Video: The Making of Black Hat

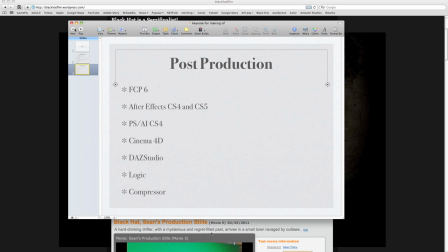[8:08]
So that's what kind of gear we used and software we used for production and post-production.
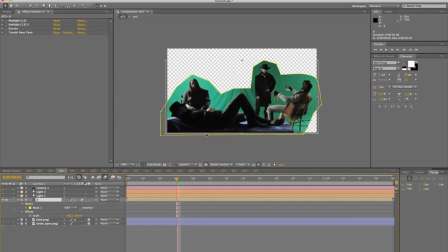[8:15]
And I got a few more questions from people kind of asking me how the compositing works. So here's one of my favorite scenes in the film. It's where Monroe walks in on the outlaws who are just taken over the cat house, and he's there to kick them out.
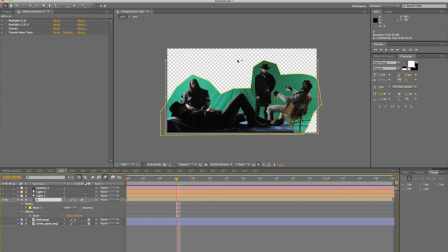[8:34]
So basically, my footage comes in. I shot in 1080p, only I edited in 720. And the reason I did that was that now, because I have this scaled down footage,
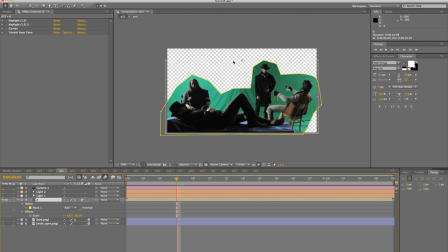[8:48]
I can kind of do my own camera moves in post that I wasn't able to do on the set. I can do pans, I can do tilts, I can do kind of slow tracking shots in for some effect.
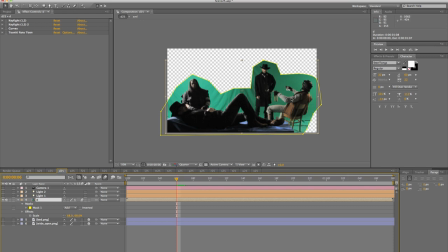[9:04]
So basically, I bring the shot in, I would mask out, kind of do a rough junk mat around, my characters here. And then we would start doing the basic keys.
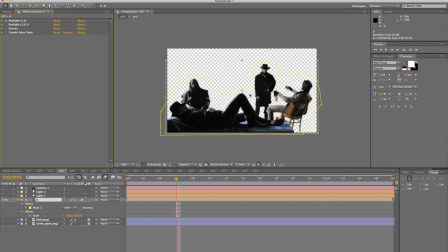[9:19]
So in this scene, we have first we have the green key. So you see it gets rid of the green. After that, we did a key for the bed. Now, in this situation, we were kind of rushing because this actor here, Pascal, had a very kind of limited time he was able to work with us.
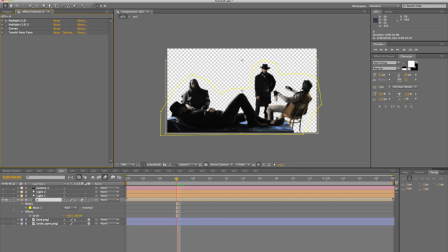[9:38]
So we were rushing, and you can see that the blue screen here is not lit well at all. There's tons of shadows and black here. So if you're shooting green screen or blue screen, this is a problem.
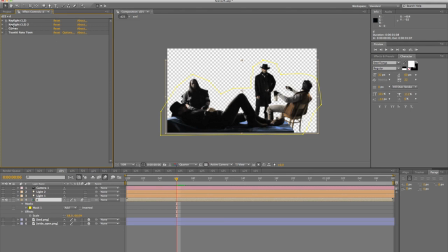[9:50]
These areas that are black won't key out. So you see, I could only pull the blue colors out of here, and the black stayed. Um, so there were a couple of scenes where I had a problem like this, but there's always creative ways to work around that.
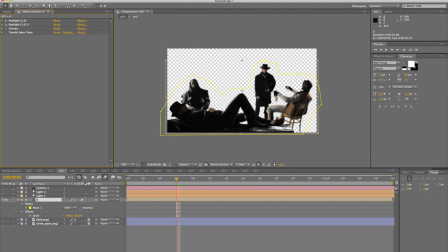[10:05]
After that, sometimes I apply kind of a simple choker if it's needed. I'm just going to bump up to full resolution here so you can see the scene a little bit better. But this one was pretty clean, so it didn't need it. I usually do my color correction after, and if you notice, there's not a big.
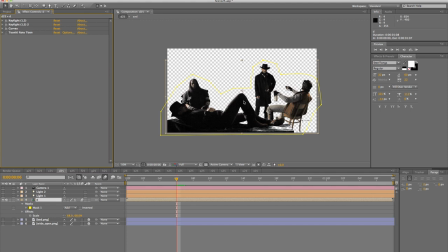[10:23]
I didn't do a ton of work as far as color correction. After that, I would go to a separate program, either Cinema 4D or DAZ, and I would render out my backgrounds.
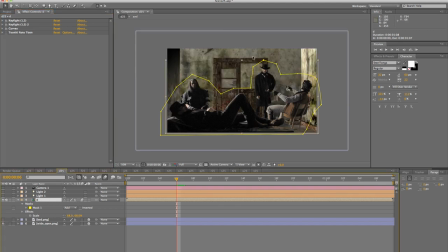[10:35]
So in this case, here's the background plate for the room. You can see things are starting to shape up already. Still a big problem here though with this bed. So I would render a bed separately, and that's, the improvement is starting there.
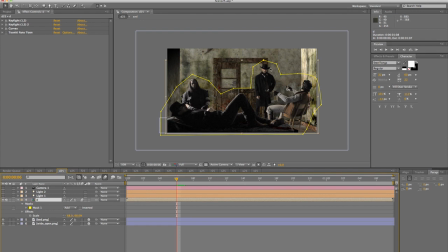[10:55]
Then I would light the scene, and as you can see, we were going for a low-key look, similar to the Dark Tower graphic novels, where a lot of times, you'll have one side of the face is well lit, and most of the other side of the face is in shadow.
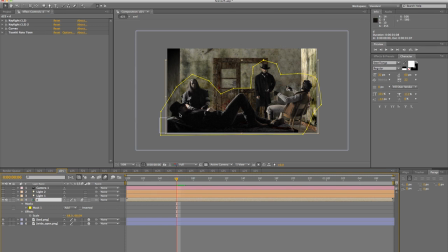[11:11]
So when I would light backgrounds and scenery, I would try to somewhat match that. So here we've got two different lights to try to kind of change the look here. And at the end, I would add a camera.
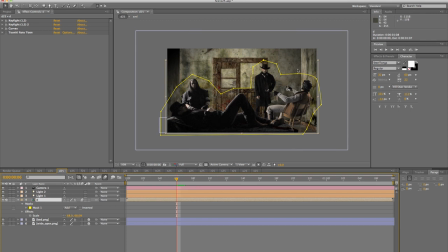[11:27]
And sometimes, like I said, I would do camera moves, and other times I would kind of just use the Wiggler, which is a kind of like a plug-in in After Effects, and I would set the camera up so that it kind of looked like someone was holding it,
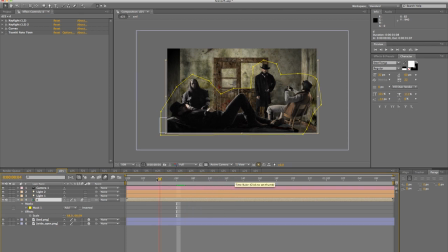[11:43]
kind of doing handheld camera work. So the whole, if you notice, it's kind of, you don't want it to be obvious when you're doing camera moves. You don't want to detract from what's happening in the scene. So it's kind of very subtle, slowly shifting camera movement.
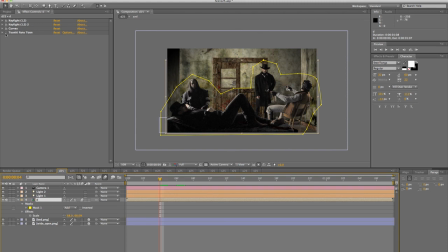[11:59]
And then the last thing I would do is use a plugin from Red Giant called Tune It. So yeah, I didn't. It would be really impossible for me to sit here and kind of do a self roto tune by hand.